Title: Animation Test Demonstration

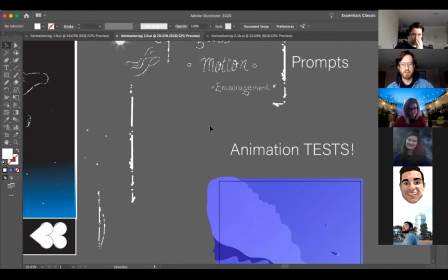So I have a couple different, oops, sorry. I have a couple different animations that I want to be working on.
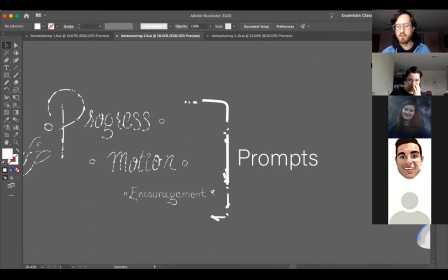These were our prompts, by the way. Just wanted to reshare those with you. Of course, let me know as we're going through this. If you guys have any questions, please feel free to interrupt me. These were kind of our ideas that we were trying to be influenced, or the prompts for our animations.
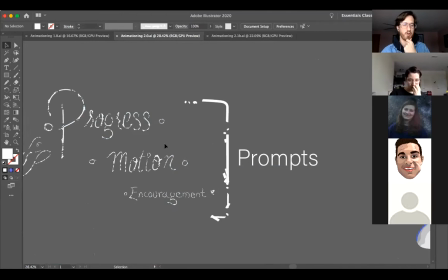So anything that you kind of jumped as this was a springboard to be able to include in your animation, that's awesome.
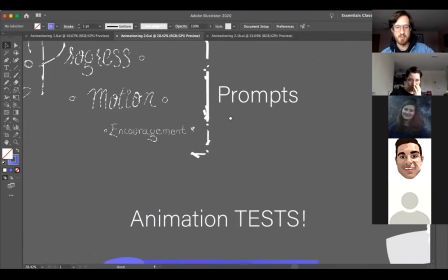So I tried to think about these things as well. And one thing that I thought would be amazing is I just want to go to space and I just want to like drive cars on the moon and stuff.
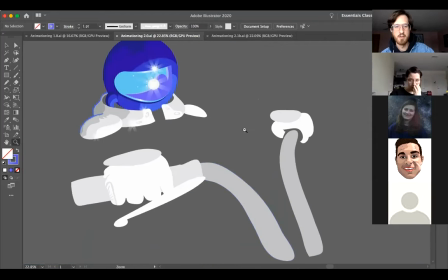So I was trying to come up with an animation for that, right? So like I had this kind of animation character I think I shared with you last time.
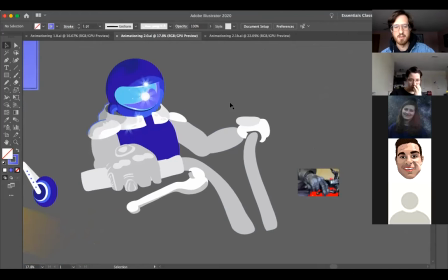I've gotten a little bit further on like animating or illustrating what this character is. This is going to be a little bit more complex. The motion isn't going to be terribly complex, but the illustration is more complex.
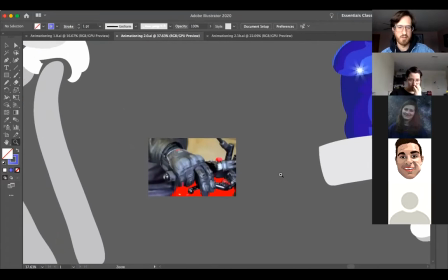And so it's going to take me a little bit of time. I had to get some reference photos, like what does a motorbike glove even look like?
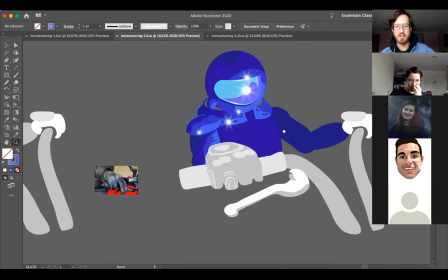I wasn't even really sure. So I'm trying to like kind of fine tune this. And this is rough. Like this is rough.
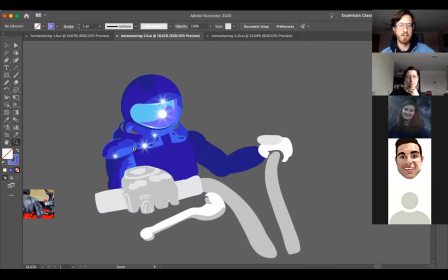I don't necessarily like the transition of color here, and these shoulder pads aren't looking so good anymore.
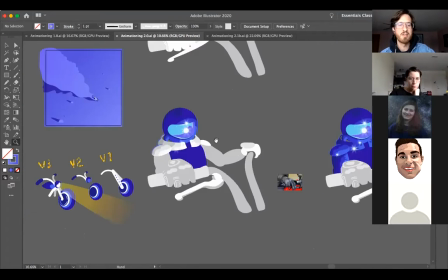So I'm gonna have to come back and kind of change this illustration. But for animation test, I wanted to try and do this kind of like more far away shot.
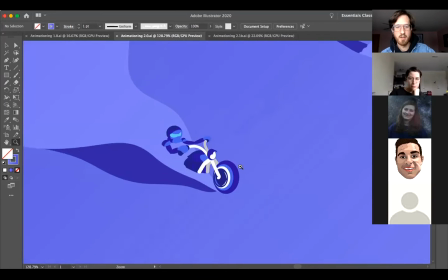So let me zoom in here. You guys see this guy kind of like riding this motorbike on the moon? I thought that would be really fun.
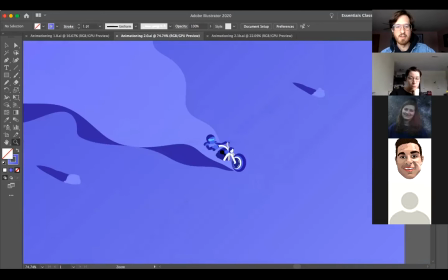So I'm trying to come up with like different ways that I can animate things.
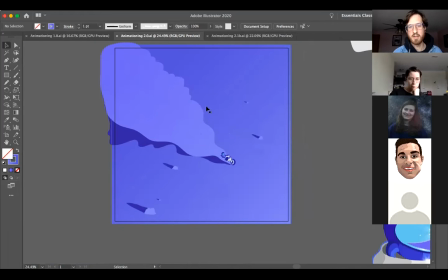And a couple different things that I'm planning out for the animation is, right, I want to add some kind of wiggle effect to this kind of like really long smoke or like, I don't know, dust or whatever that's coming out from behind this motorcycle. I feel like with low gravity on the moon, if you were like driving something that created dust, that dust would just like go into space basically, right?
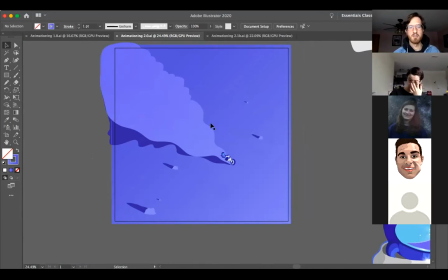Like with that low. So I feel like this kind of cool, like big cloud is going to be fun. And I wanted to give it a little bit of shadow. So I'm going to also add some wiggle to that. And I think if the wiggles don't necessarily match up, or wave rather, not wiggle, wave. If they don't match up, I don't think that's going to be much of an issue. I also have one extra little layer here that's over top of the character.
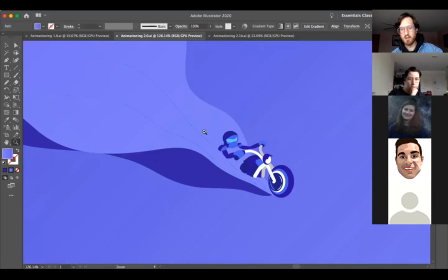So I kind of want the character to disappear in the cloud a little bit. Let me move this over so you guys can see it. So it's just another piece. It's the same color as kind of the dust cloud that I have behind it. But I think it might be cool if this wiggles and kind of covers up the character a little bit. I'm obviously not totally done with the motorcycle, right?
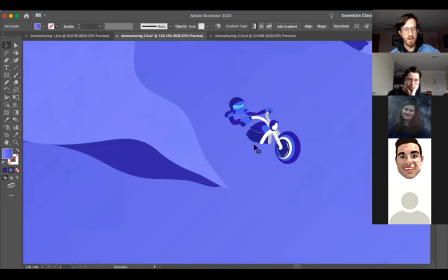I mean, he doesn't have legs or torso or feet or anything like that, but I think we have enough to kind of test animate some of this stuff so far.
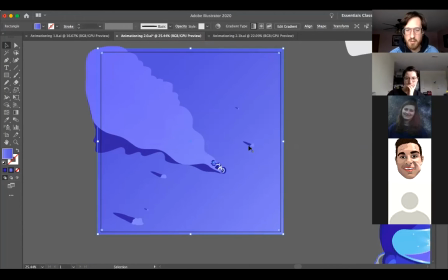I do have some rocks here that I wanted to move as well, and there's a little cascading shadows. I kind of like these deep shadows that are pretty fun. I may need to add in some shadow of the character of the motorcycle as well. So that might be something fun that I can think about adding that would be pretty sweet. So I want to be able to move these rocks as if they're moving, right?
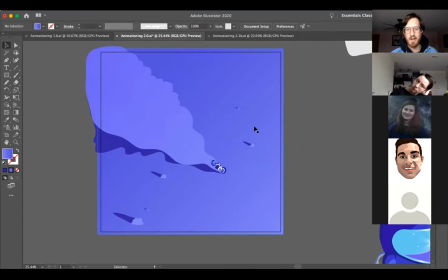So I've got, 5 different rocks that maybe I'll move. I could make duplicate copies of those and kind of test some of the animation just to see how those look, so that when the character is moving, I'm intending that the dust cloud will really just wiggle. So the movement version of this object is not going to move too much across the composition.
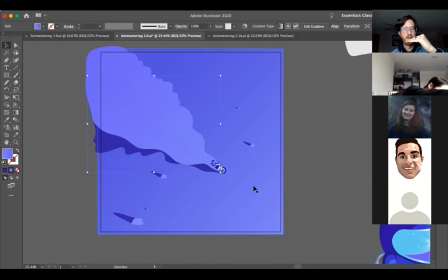The motorcycle may just kind of go forward and backwards a little bit. But these rocks here in the shadows, I think, are going to kind of zoom across.
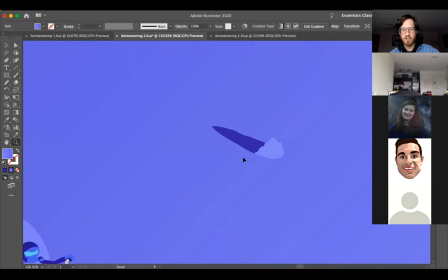So they're not super detailed, right? It's just kind of like one shape that's like clumped there, and then kind of like a shadow shape that, I can like deform or move or reshape or whatever, depending on how I want it to move around on the composition.
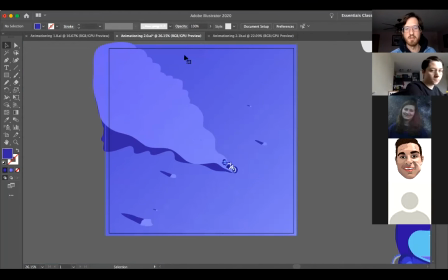So, and then just like flat color, that's just a little bit of gradient from like a lighter color to a darker color, like they're, I don't know, riding into the sunset or something, like that kind of a feel. So I want to split this one up. I'm going to put it onto a new composition because I have a lot of extra pieces.
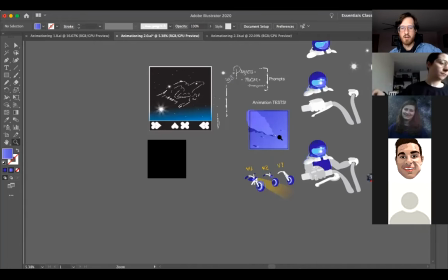This is sort of my Illustrate file. Do you guys see how I have like a lot of different pieces within the illustration file?
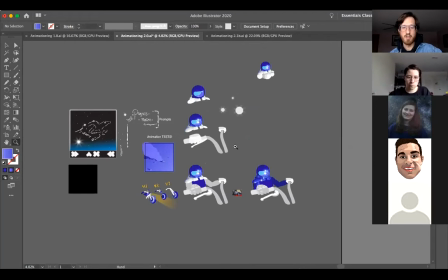Those are not going to be useful to me if I'm doing an animation test. So I'm going to start a new document and just kind of copy this over and then start breaking this apart into pieces.
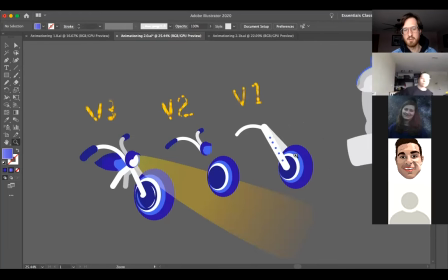Again, this was kind of the process that I wanted to share with you too on how I'm illustrating this. The wheel is just circle objects, right? So very basic. I kind of started off with like a basic form. I didn't really like these kind of connection bars for the, kind of the chopper style motorcycle.
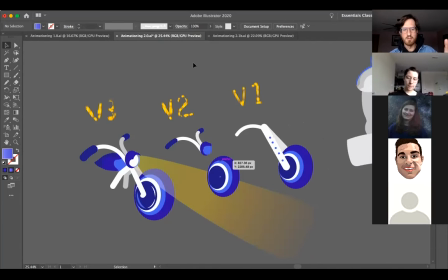I don't ride a motorcycle or anything, by the way, so this is kind of foreign subject matter to me.